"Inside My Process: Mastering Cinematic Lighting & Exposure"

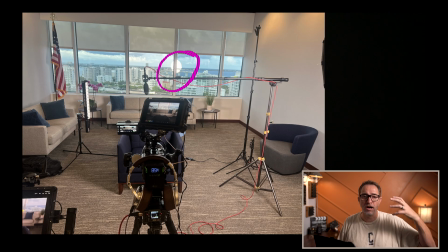(8:09)
And then even if we did, we would have lost some intensity as far as the level. And I don't believe we would have had enough as far as exposing his face. And so we know that our light needs to stay there.
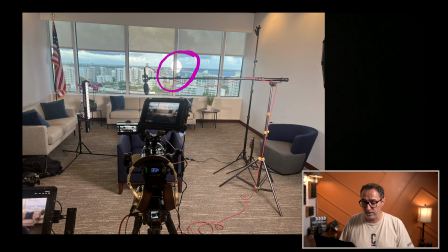(8:24)
And now we have to deal with this reflection. All you need to do is, that's what this stand is here for.
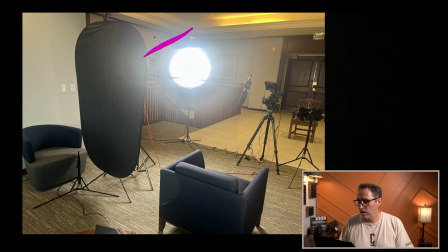(8:30)
All we're going to do is we're actually going to hang a black pop-up.
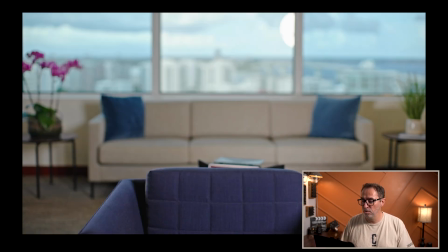(8:37)
So you can see the reflection here, and then we're going to move the pop-up, the black pop-up, and now it's gone. If you look closely here, you can see that we've placed a little LED panel that's pointing towards that corner.
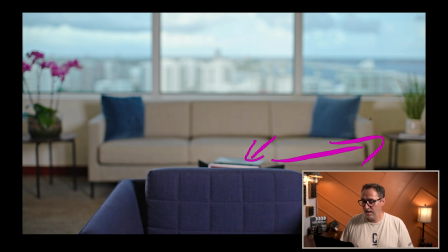(8:54)
And I can raise those levels until I have the levels that I want in here. What I don't want is, I don't want this corner and this corner to be the same level. I want this to be a little darker, but not too much.
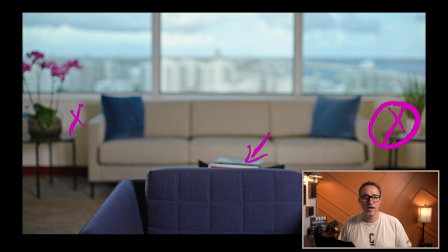(9:12)
And so that's what this panel is here for. I can simply raise the level on my phone. I can control that light with my phone while I'm looking at my false color, or even just at the monitor, and raise those levels until I feel like that area is what I want.
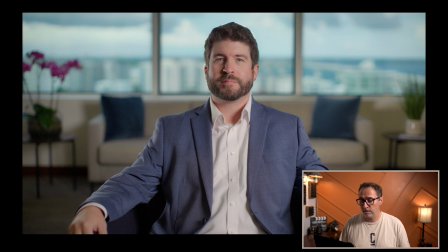(9:29)
The last thing is using a backlight, or in this case, an edge light.
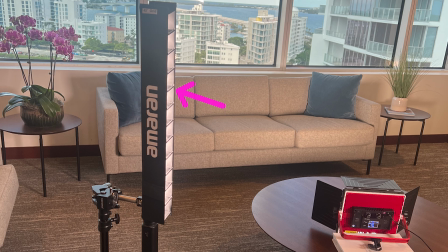(9:36)
That's something that I just purchased, and I'm really enjoying creating those edge lights.
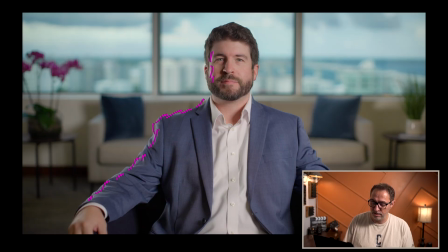(9:44)
And that's the edge that you see here. That's all those levels that you see here comes from the tube. Traditionally, I probably would have put a backlight on top, like overhead, and shine some levels on both shoulders and a little bit on top of his head to create that separation. And there's nothing wrong with that.
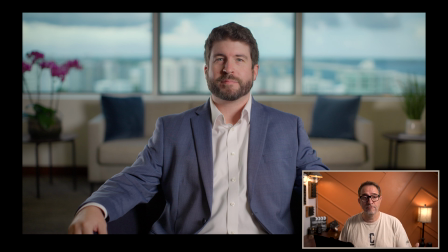(10:04)
It's just creatively right now, for me, I really like creating just this edge here and make it a little bit harsher as well. And it's an interesting balance because you can see now that it's also bleeding a little bit on his face.
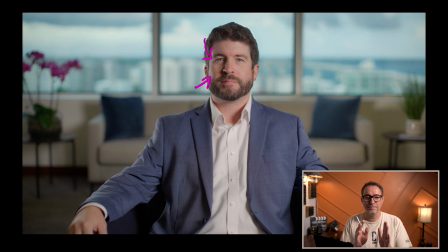(10:22)
And I love it. I think it's great. You just got to be careful because the placement has to be pretty precise, because if you put that tube too much to the front, you're going to fill all that shadow that he has on this side.
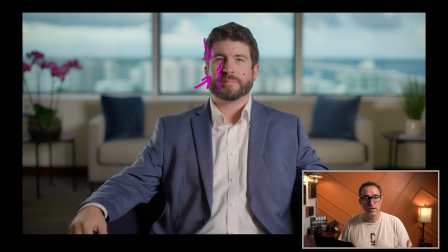(10:35)
It's going to become flat with the key light. And if you put it too far behind, then you're not going to get that edge. So the placement of that tube light is critical. And you can see the tube here.
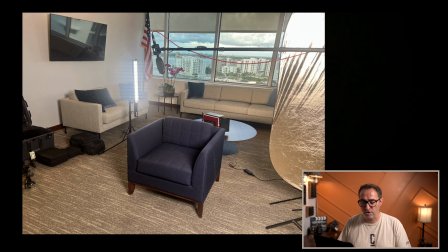(10:49)
It works really well, and I'm pretty happy with it. I think this is our third or fourth job with it, and it's been a really, really fun tool to play with, and pretty flexible.
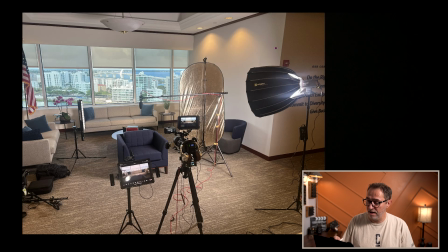(11:01)
So this is our entire setup. We have our key light right here. We have a fill for the room. We have an edge,
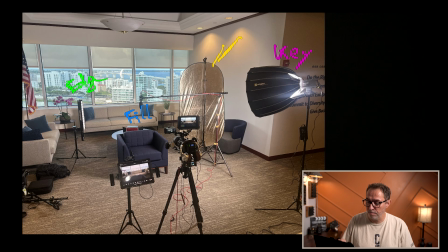(11:16)
and then the last thing that we have is our pop-up to remove the reflection in the window. So this is a very typical approach to all of my jobs, and it's really all about being intentional about using camera settings to achieve a specific look versus being tied down to an exposure, and using those tools to achieve a look versus to just expose. And then we can expose using the ND filter and artificial lighting to raise the levels that we need. Hopefully that was helpful. Let me know in the comments how you approach or how you would approach a situation like this. And don't forget to like and subscribe to this channel to receive all the alerts on new videos that I release every single week. You can also visit my website at cinematic.com for all my online courses. Thanks again, and happy filming.